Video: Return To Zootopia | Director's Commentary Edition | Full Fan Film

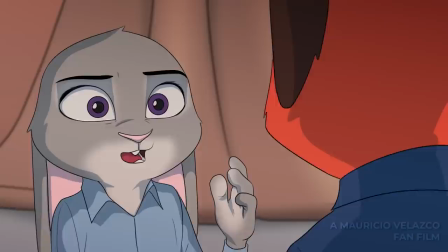That wasn't an emotional attack, but Judy gets an emotional attack, and emotional attacks are pretty much worse for both of them.
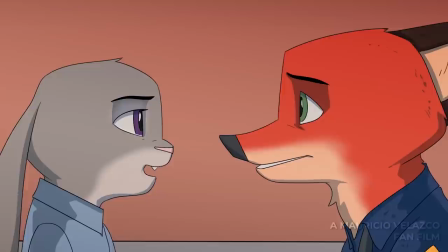So she's freaking out because she's understood that she's getting constantly told, what are you doing?
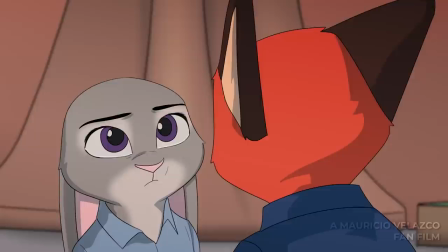Why are you with this dude? He is a different species from you. And Nick is like, what are you talking about? Don't do that.
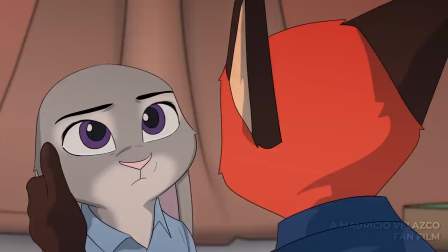Don't freak out. And eventually getting told by Miles Walker is the last straw, especially because how he threatened her.
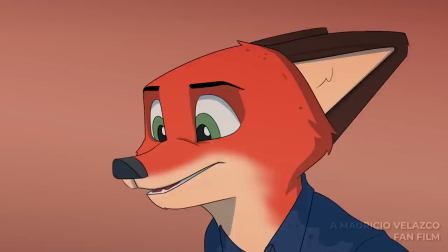So Nick has to, like, support Judy in this moment of crisis, essentially.
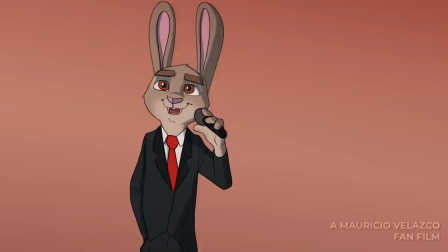And, well, Miles gets on his podium. Ladies and gentlemen, thank you for
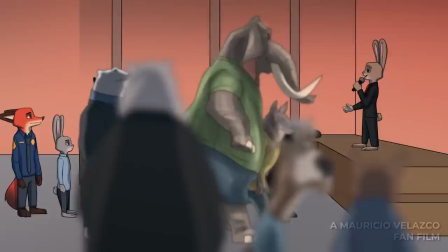gathering here today to not only support my candidacy.
I wanted Miles to slowly shift, and I don't know if you noticed this.
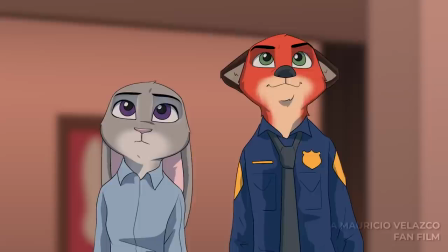He starts blue and eventually turns red, like his clothes, because red is evil most of the time,
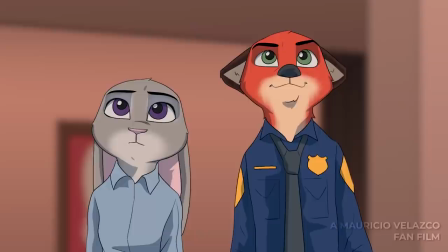and, you know, just coloring in general, like, oh, red is evil and blue is good.
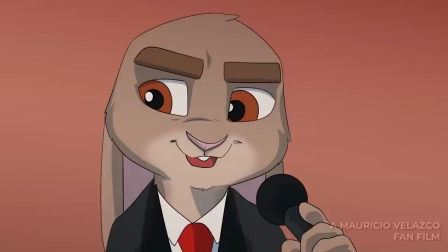And so his clothes literally start shifting from, like, bluish and, like, maybe, like, light colors to, like, dark and, like, red colors.
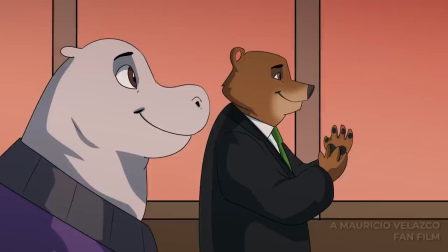That was totally on purpose. His final suit in the film is supposed to look like a supervillain suit.
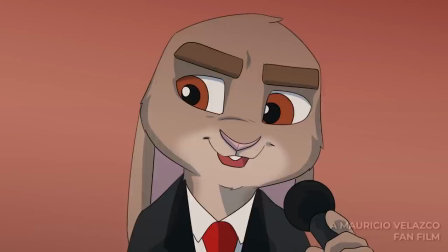And as well as Nick and Judy, their final clothes they wear are supposed to kind of look like uniforms.
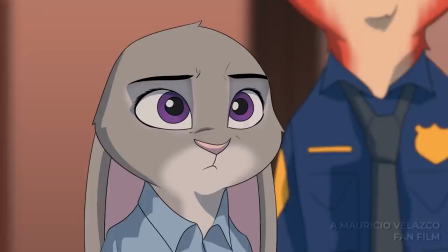Judy has this really cool, like, cardigan that's, like, yellow. And Nick has this blue shirt with a white tie.
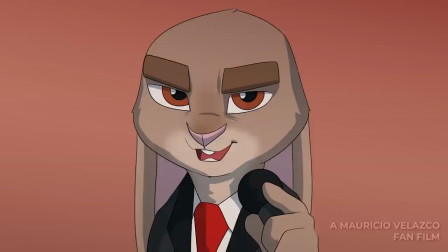It's supposed to feel very good versus bad. Kind of like, you know, superheroes putting on their uniforms going into battle.
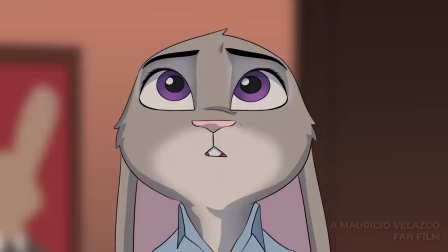That was definitely on purpose. So here, Miles pretty much exposes Judy to the world.
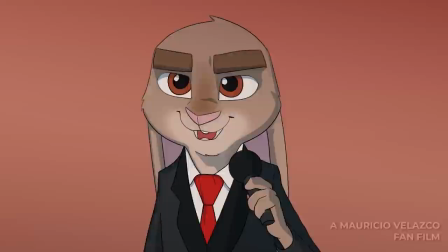And that's not good, because we already know how the world sees things. Again, kind of like alluding to real-world problems.
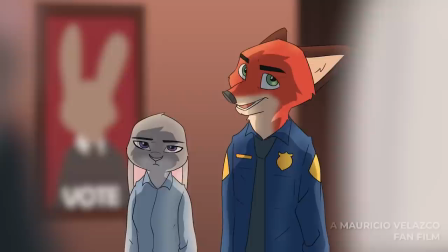And, yeah, so Zootopia is pretty progressive, just not in this aspect, so.
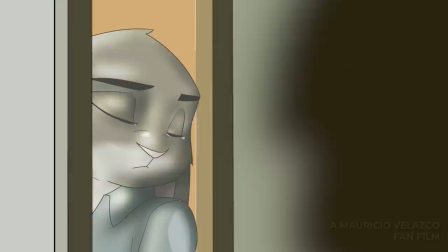We should get out of here.
Yeah, Nick is like, maybe we shouldn't be here. So we cut to this scene in the train.
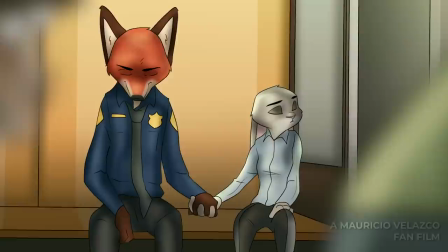Judy's leaning on the glass here. She's, like, crying. Here's important.
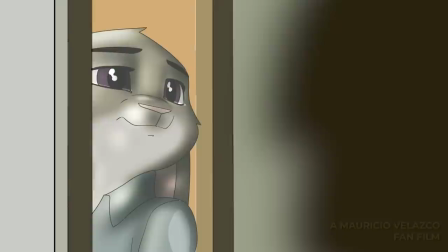So earlier you saw that she was holding on to Nick's hand.
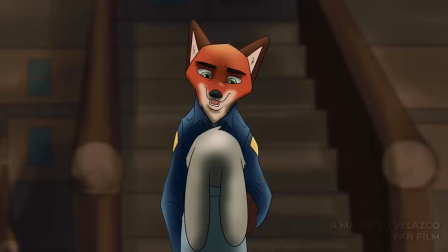Now she's letting go, and it's symbolic because she's like, I can't be with you anymore, and she's crying. So, yeah, that was obviously on purpose, duh. And they're back into the apartment here.
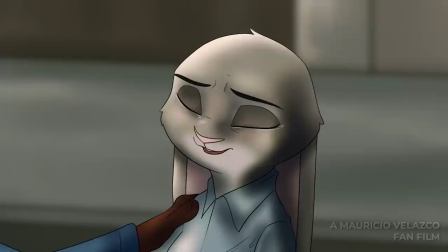And it's a literal flip from the beginning. Now it's like, you know, they both want to be together. Now it's the exact opposite.
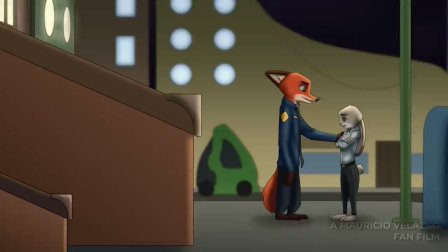And she's like, we can't do this. And again, her voice acting is superb.
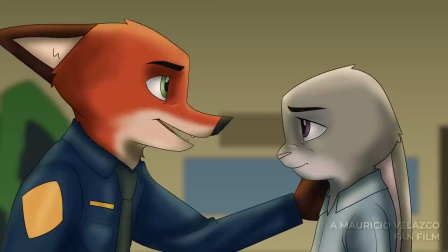Like, my voice acting doesn't even match to that, because she's just excellent.
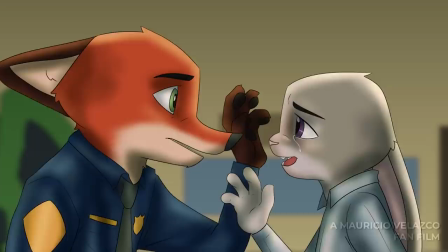Excellent. And I really like that shot. I like kind of like that wide.
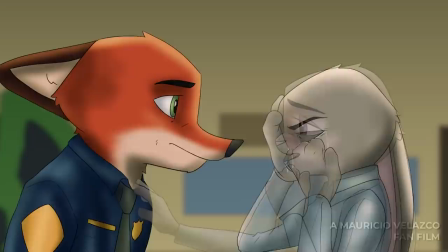I liked drawing this a lot, because drawing crying is tough.
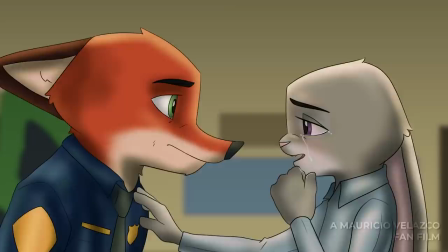It really is. And her face, like, slowly gets red, and the colors are desaturated and green and dark.
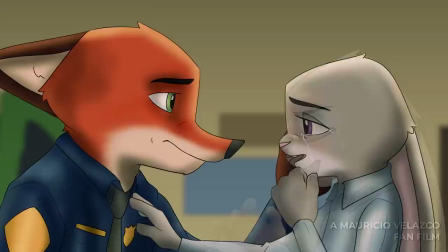And it's supposed to feel very, very trashy and just kind of sad. So, yeah.
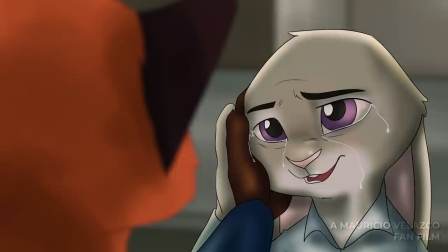And they only care about themselves. Listen to me.
Yeah, so she did a great job with the voice acting, so I'm really happy about that.
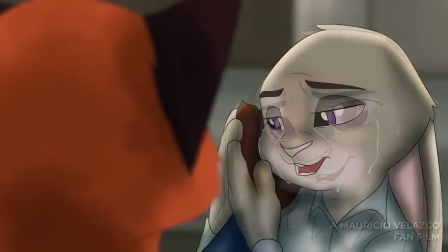And, of course, Nick is tearing up, but not as much as Judy, because Judy's, like, the one most affected by this, and Nick has to stay strong for her in this situation.
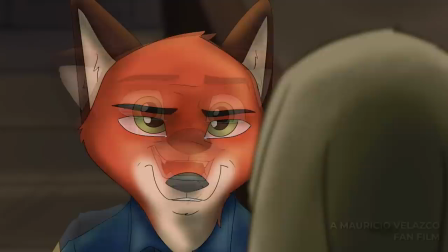And it just, it doesn't work. Like, he is trying, but nah.
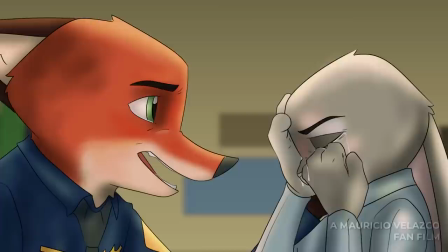Nah, fam. She just really, she's out of here. She's like, I can't deal with this social pressure.
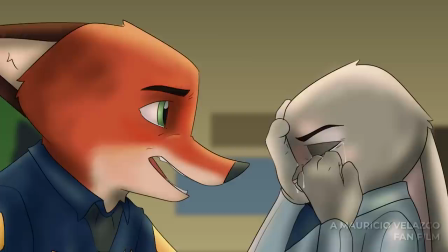I know a lot of people were like, Judy wouldn't do this. And it's like, yeah, she would.
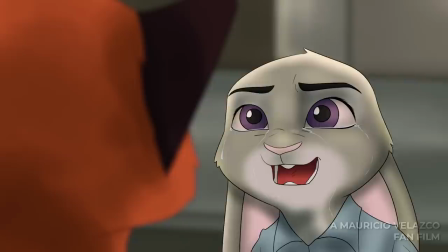How would she not do, like, I know a lot of people have told me that sometimes the characters feel out of character.
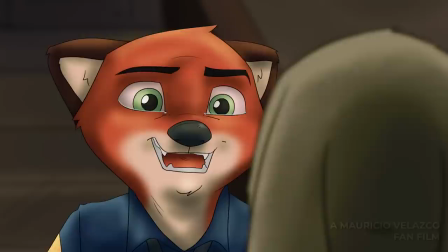I genuinely disagree. And the reason why is because, I mean, even the actual film Zootopia,
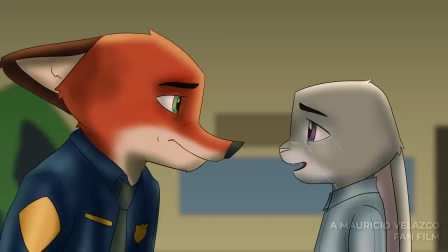she decided to quit her job as an officer because the pressure was too high and she felt bad. She felt like she was doing a bad thing.